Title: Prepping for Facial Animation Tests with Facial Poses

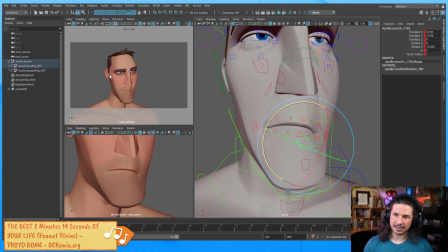In this case, I'm trying to see if I like the idea of contrapposto in the mouth and eyebrows, or in this case, I could go the other way and just kind of let this side droop.
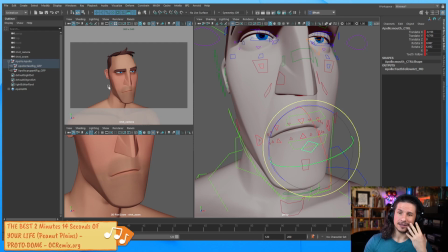It's going to remove our contrapposto, but it's going to make the left side of his face, screen left, feel much heavier. So it's almost like that one side has fallen asleep already and is all just going down.
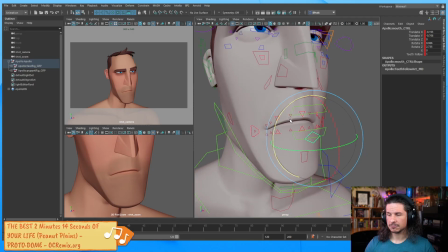So we'll see. We'll give it a try.
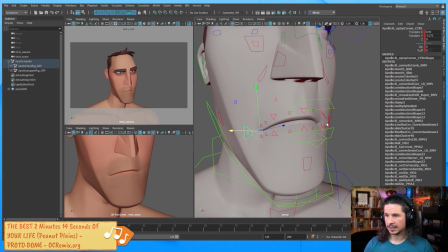Let's take the mouth corner here. And let's see, what else can we do with the mouth?
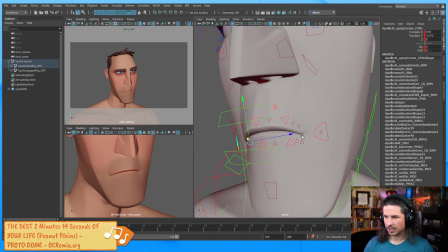One thing I always like to watch out for is the curl at the corners. I want to make sure that they feel interesting and not kind of get weird lines to them. So what controls do we have here? Okay, this is the depth control, zip and puff.
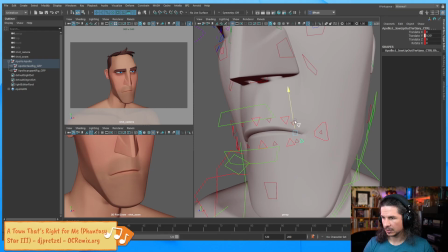Okay, so I think it's going to be these two. Just shape that a little bit more.
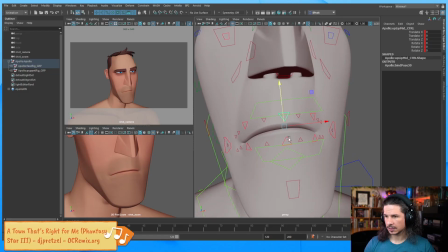Okay. I'm pushing the mouth weight here to try and push the asymmetry of the line.
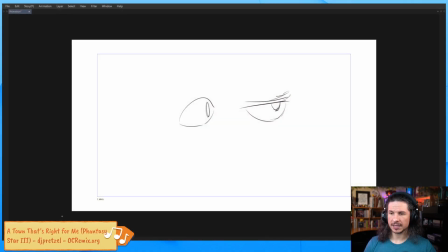So what I mean by that is when you have a curve, a default thing that we tend to do is we make the line weight of the curve very even. So the line weight is where the line is being pulled up, the highest peak, or the where the force is going.
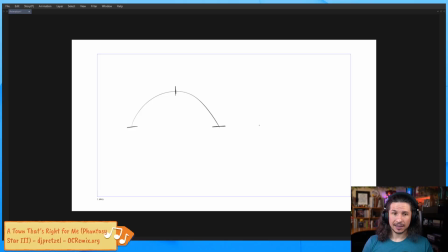And right now it's right in the center. And if everything is like that, it's not that interesting. So instead, if you push the curve, so it's doing this, you get different line weights.
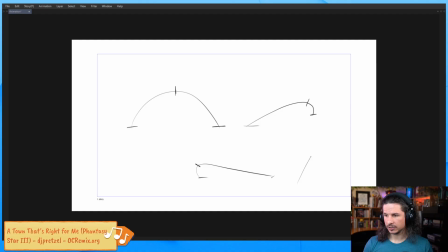So here, the peak is actually over here. You could do something like that. You can see how it changes the feeling of the curve on each one.
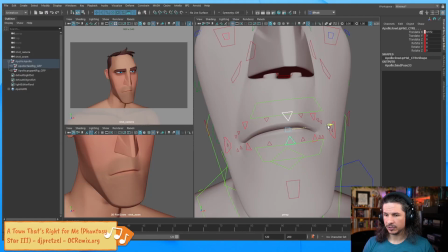That's what I'm trying to do here with the mouth. I want to push that line weight so that it feels a little longer on one side versus the other. It'll make that kind of drag come through.
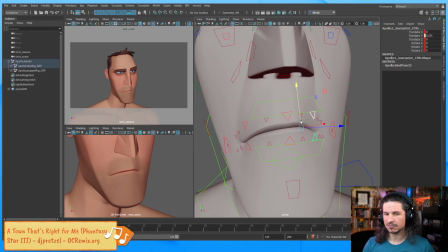I could push a little bit of a, not quite a sneer, but like his mouth is trying to stay a little active in there if I wanted to.
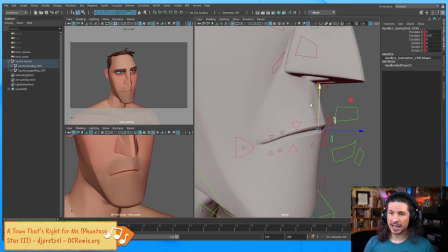This starts getting into just at what level do you want him to be? What tiredness? Is he totally like asleep, or is it like almost there? We could open the jaw a little bit.
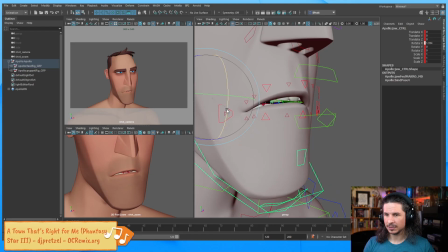When you start to relax, your jaw opens up. So we can kind of do something like this.
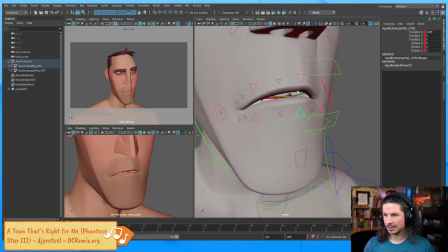Just a little bit open. And I'm going to try to take this bottom lip and flatten it out. So now we have, see here how both curves kind of match each other? I want to make it so one curve is a little straighter than the other.
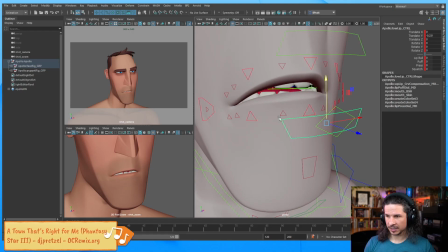So the bottom lip is just a little straighter. And I'm going to zip the mouth closed a little bit.
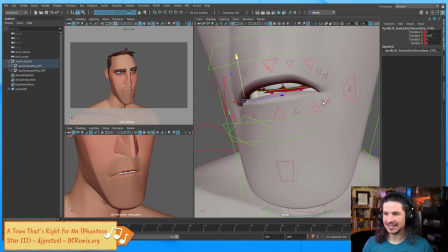So the mouth corners just feel a little kind of, for lack of a better term, stickier. It tends to make mouths feel more interesting. That's a little too much right there. Now I think this rig has a zip control.
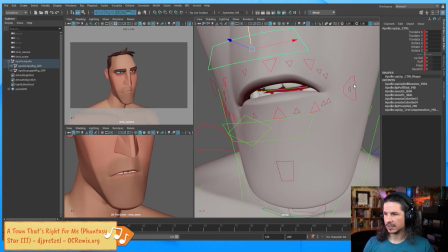If your rig has that, essentially you can just take the mouth corner here and use this. And that kind of brings them in together. So you could use that as well.
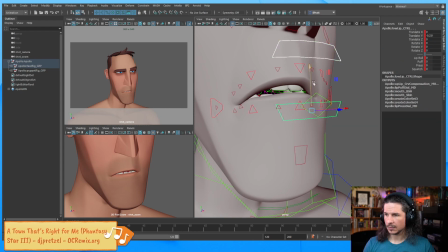Okay. I think I might have a little too much rotation on the mouth here.
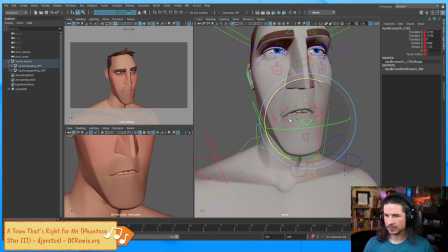Okay. So we're starting to get there. Let's see.
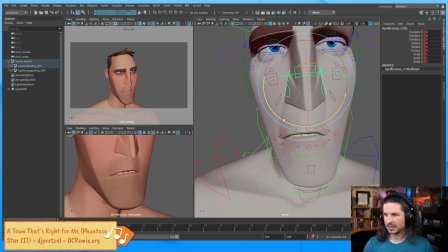What else can we do? Well, we talked about the nose. Let's kind of make the nose just a little bit more rotated there.
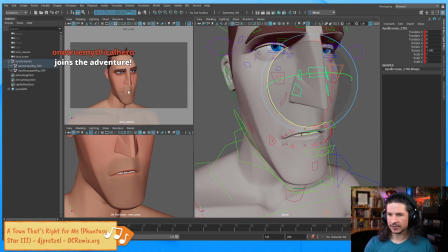Kind of follow the line of action. You can see how it's starting to shape a curve into the face here.
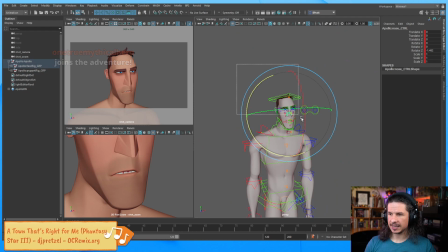And then from here, let's actually save this for now and kind of make another version.
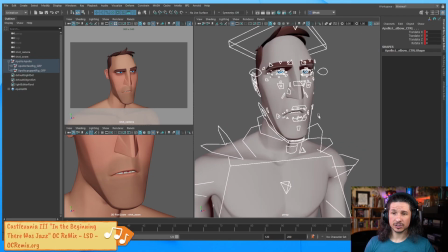In this version, what I want to try and do is I want to push the line of action of the face and maybe the head angle just a little bit more.
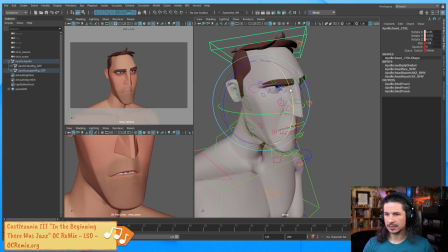I almost feel like I could tilt the head a little bit to kind of push the fatigue. It felt like it was kind of midway. It wasn't quite all the way into fatigue yet.
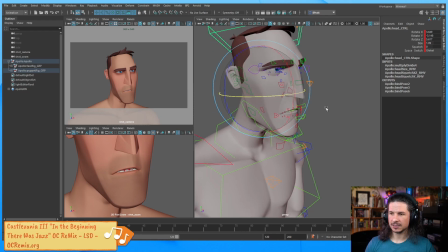So I'm just adjusting the head angle a little bit. And then let's try to push the line of action of the face.
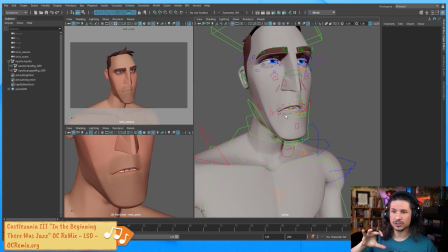If you use these controls, you want to use them usually kind of subtly. But on this rig, you've got kind of these stretch controls right here. And these can be great for pushing your line of action. So you have that one in the middle here.
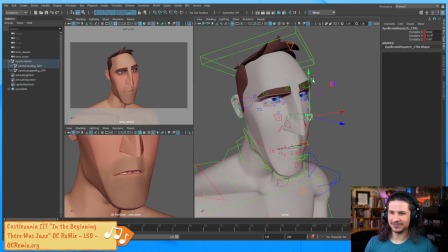And you can really see how that starts to really push that feeling of fatigue. And up here as well. So we can really try to exaggerate our facial expression using these controls.
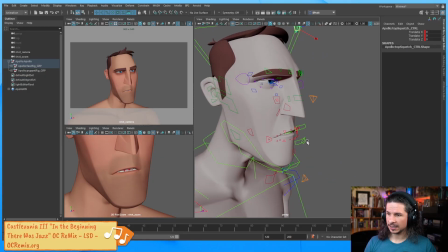So let's go in here. We also have a chin control, which I might actually use.
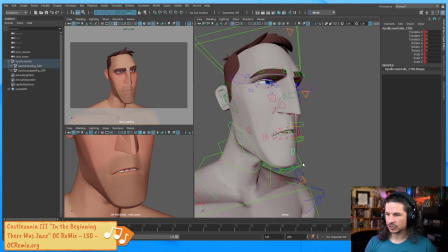No, actually we're fine here. Let's actually take the jaw and add just a little bit of rotation to the jaw.
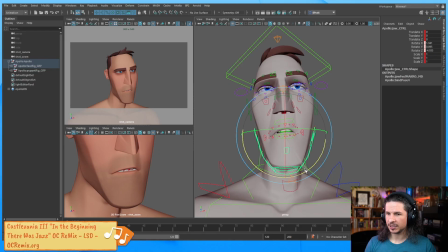I don't usually rotate the jaw too much, but in this case, because he's tired, his jaw is just going to be hanging a little bit. I'm going to add that in there. And let's maybe add a little squash to the top of the head, just a little bit.
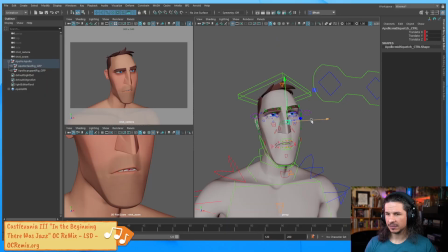Drag it back. The middle of the face, let's kind of push it forward. So it's kind of like he's trying to pay attention, but can't. I could also push this in.
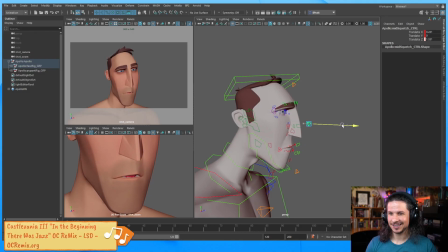You can really change an expression using this. Now, not many rigs have this middle control here. This is kind of specific to the Apollo and Artemis rigs, but I love this control. It is so cool. And then let's take the chin here.
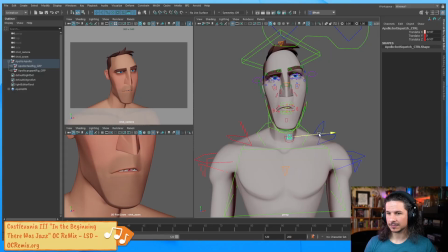I'm just going to add a little bit more drag. Like so. Okay. So we've kind of pushed the face a little bit. The line of action, you can definitely see there's a curve there now.
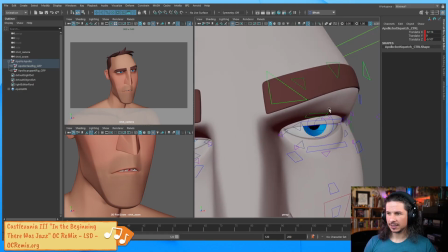I feel like the eyes could be a little bit more exaggerated now that we've pushed this. They feel kind of even. So I'm going to try something.
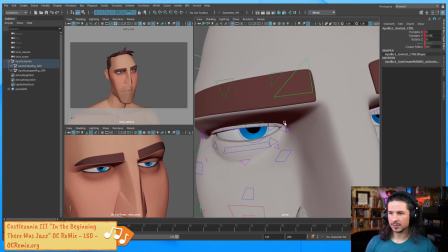I'm going to push this eye closed a little bit more and then open this one up just a little bit.
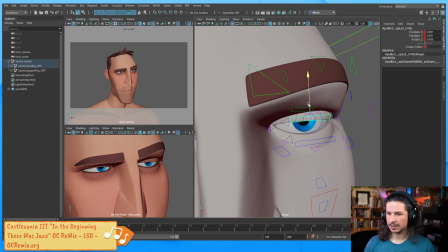The reason for this is to show discoordination with the face. Is it going to work? We'll see. A lot of times it's kind of pushing things to see if they work. But essentially we have this one brow that's up, but that eye is starting to droop closed.
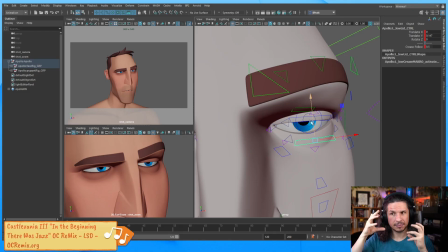So it shows that the face isn't being coordinated. They're not working together. Typically, if that brow goes up, that eye will open up a little bit more as well. So it'll help to sell the fatigue and that kind of like he's barely functioning versus keeping it all connected.
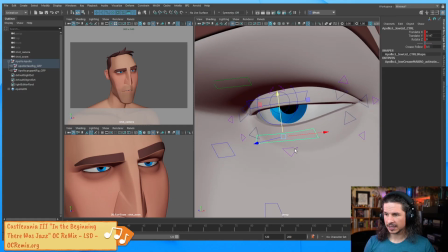Okay. The other thing I can push with the eyes is the creases.
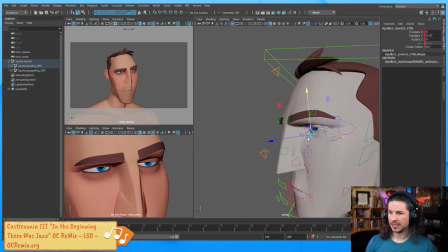So let's see. Where would it be? I believe maybe in the eye control here.
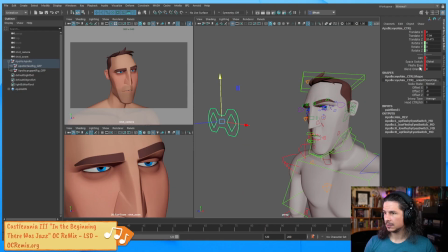No. Fleshy eyes. No.
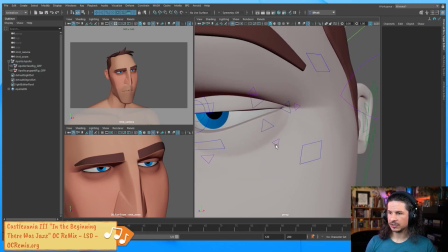So what I'm looking for is the ability to push the bags under the eyes.
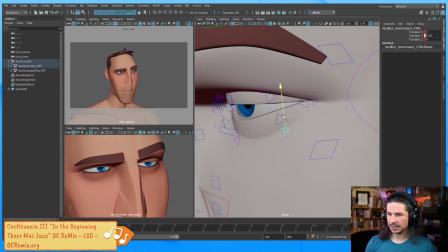Essentially, I want to exaggerate the bags here.
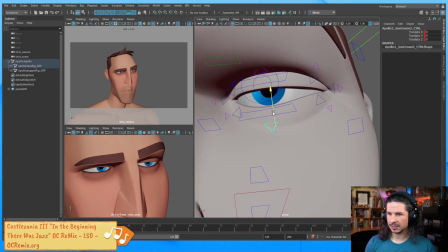Kind of get those to be a little bit more kind of tired looking.
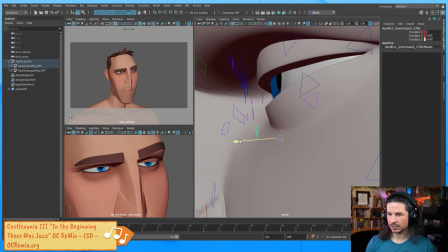I wonder if I can push them in. Oh, yes. Perfect. So by pushing them in here, I can exaggerate that curve.
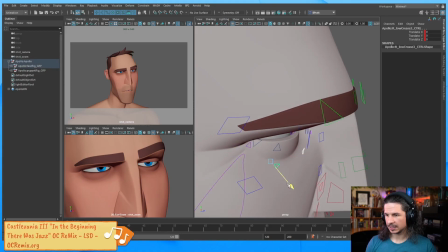Right here.